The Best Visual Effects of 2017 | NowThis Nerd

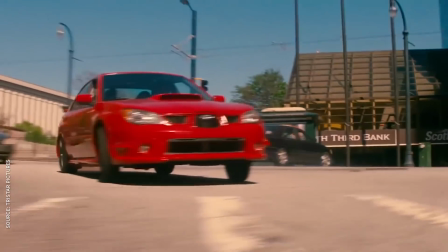Hello everyone, I'm Andrew, and before we go full steam ahead into 2018, we're going to take one last look back at the year in film.
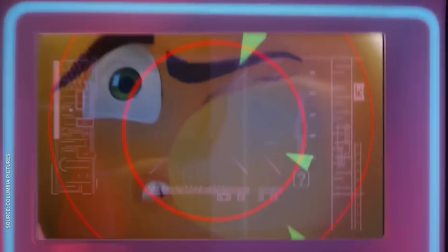Kaya and Dev have already tackled the best and worst movies of 2017, shoutouts to Geostorm.
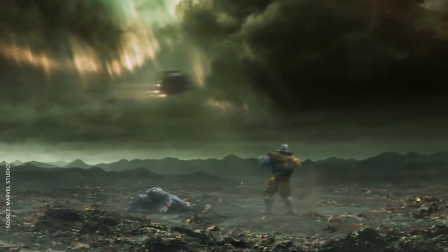So for my video, I want to explore some of last year's most outstanding special effects.
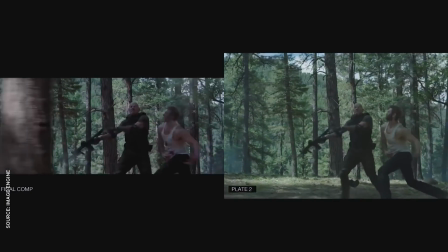Today's FX are so convincing that half the time we don't even realize that they're actually there.
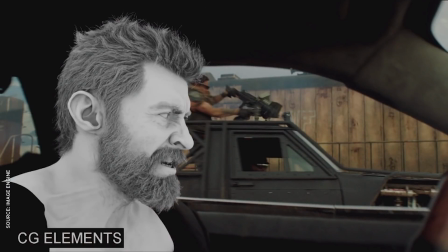I mean, I didn't walk away from Logan thinking, man, they did a great job inserting a completely digital Hugh Jackman into that car chase,
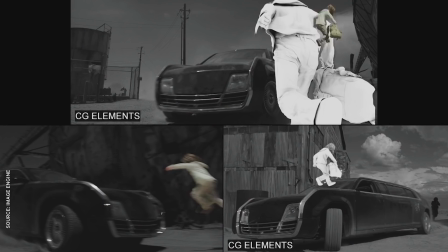but I was blown away when I realized just how much of that gritty bare-bones movie was rendered on a computer.
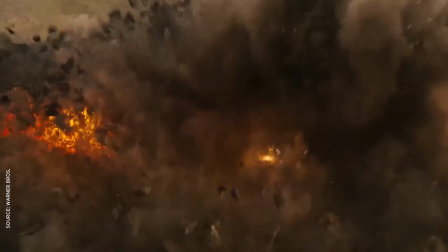Modern CGI is so ubiquitous that it's hard to stand out from the pack, no matter how many millions of polygons you throw at any given problem, but last year had some of the most exciting,
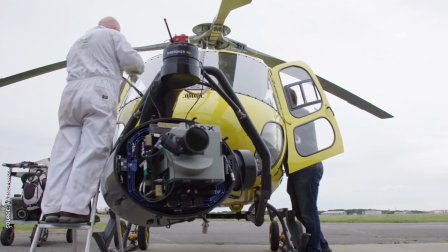innovative, and awesome VFX work we've ever seen. Which is why we're counting down the best special effects of 2017.
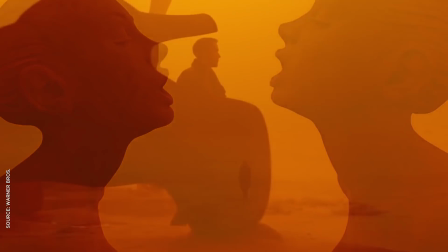When it comes to gorgeous special effects, it's hard to top the visual feast that is Blade Runner 2049,
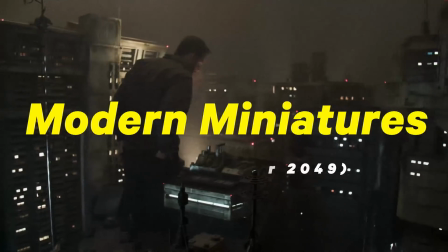thanks in no small part to its use of modern miniatures. Shoutouts to George Lucas, I guess.
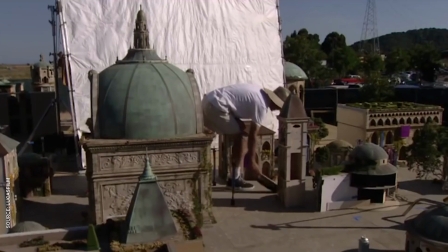Yeah, because he did use them in episode one. He did use them in episode one. Ya happy? Director Denis Villeneuve delivered a masterclass in sci-fi filmmaking, and while it may have underperformed at the box office, the people who did go see 2049 aren't going to forget it any time soon.
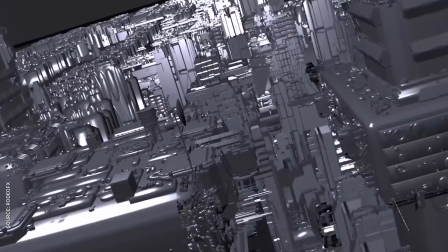There are impressive effects from start to finish,
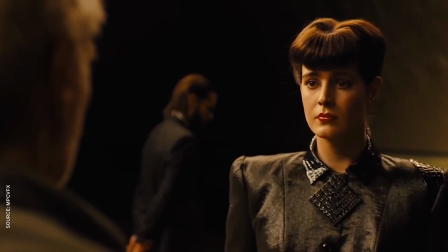like the incredible hologram love scene and a digital recreation of Sean Young that blows Grand Moff Tarkin out of the airlock.
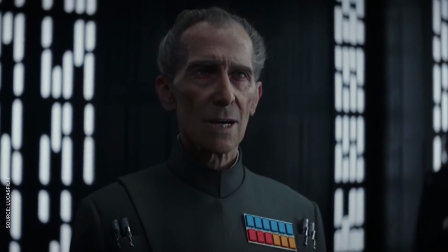Wait, what?
You may fire when ready.
But the most striking thing about 2049 is its innovative use of one of the oldest FX techniques around, miniatures. If you've seen our Star Wars video on VFX, you know where we're going with this. To create the future LA Skyline in the original Blade Runner,
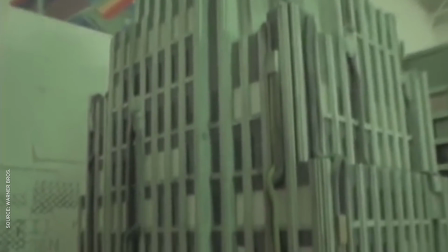FX legend Douglas Trumbull filled entire rooms with massive models made of brass and hacked together parts from commercial model kits. For 2049, Villeneuve hired Weta Workshop to recreate the same miniature magic with state-of-the-art techniques like computer modeling and 3D printing.
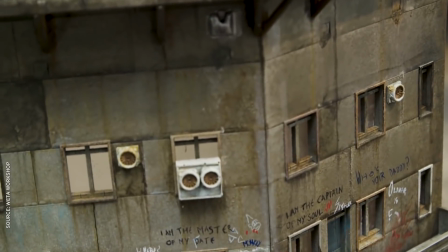But despite all the high-tech help, the soul of model making is still in the tiny, meticulous details.
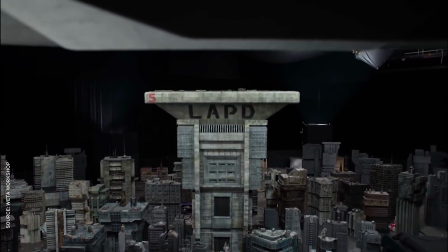Every window and firescape on the 37 buildings around the LAPD headquarters was painstakingly placed by hand,
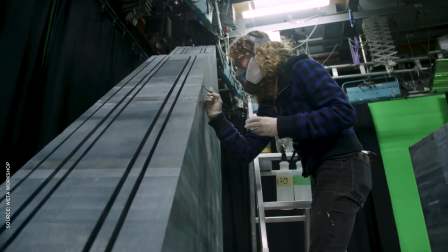just like the decay wreckage around the Trash Mesa, and the monolithic masterpiece of Wallace Tower,
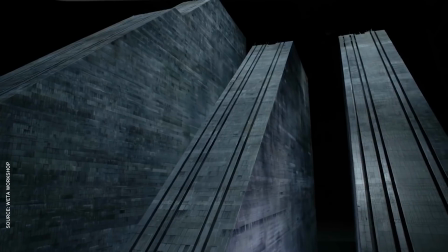which required a huge model to portray the two-mile-tall building at 1 600th the scale.
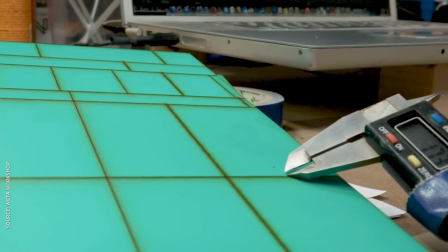That measurement there is a human, it's going to be a very tiny scale to work at.
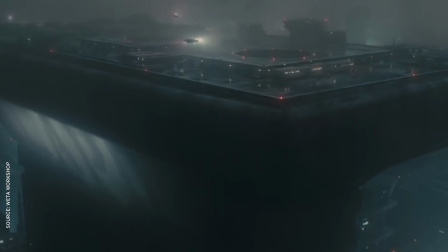By using models instead of pure CG, Weta was able to capture the flaws of filming real objects in real space.
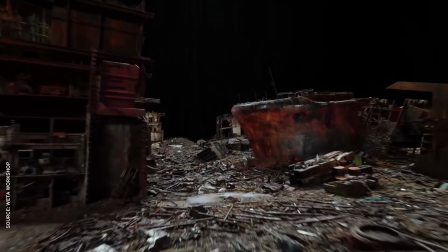It has all of the inherent flaws of filming something.
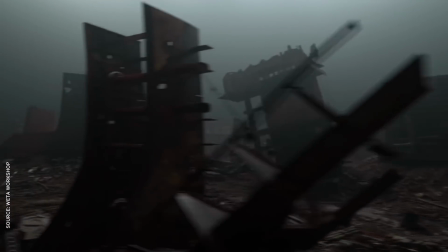Real surfaces illuminated with real light with all the issues of tiny specular reflections.
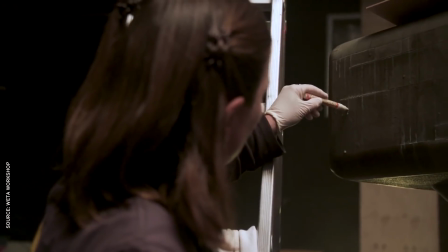It's a lot of effort,
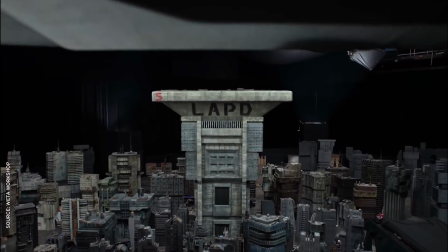but those imperfections are what sells the illusion that these relatively tiny models exist as massive skyscrapers on the screen.
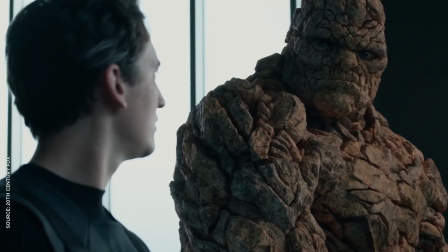If you need a craggy-faced rock monster for your superheroes to punch,
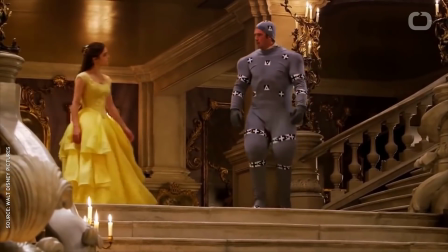standard Hollywood procedure is to slap some reflective dots on a B-list actor's face and call it a day.
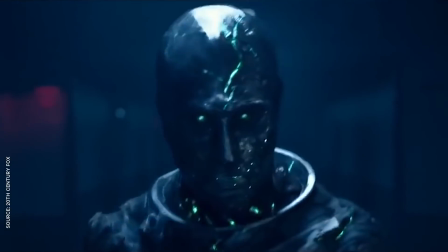We all know Victor Von Doom was a f***ing travesty. F*** off Steppenwolf. Yeah. It's the name of a band, isn't it? Yeah. F*** right off.
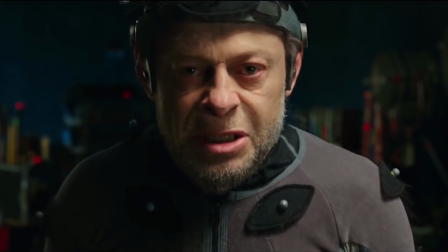But with the right performer and requisite expertise, some studios use mocap to create living, breathing characters out of nothing but pixels.
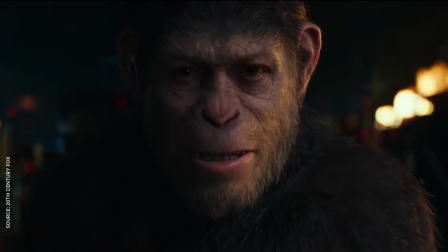A world found upon faith and understanding.
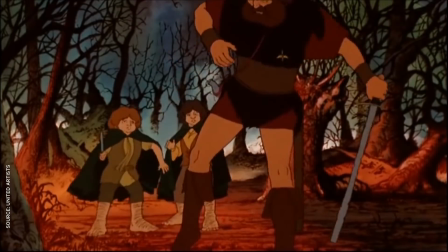But a digital brought an old animation technique called rotoscoping into the modern age with their groundbreaking work on Gollum and Lord of the Rings.
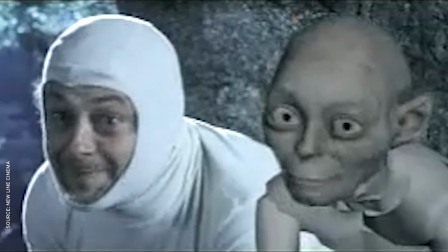They were among the first effects houses to use motion capture technology to transfer an actor's real-life performance to their CGI counterpart. part.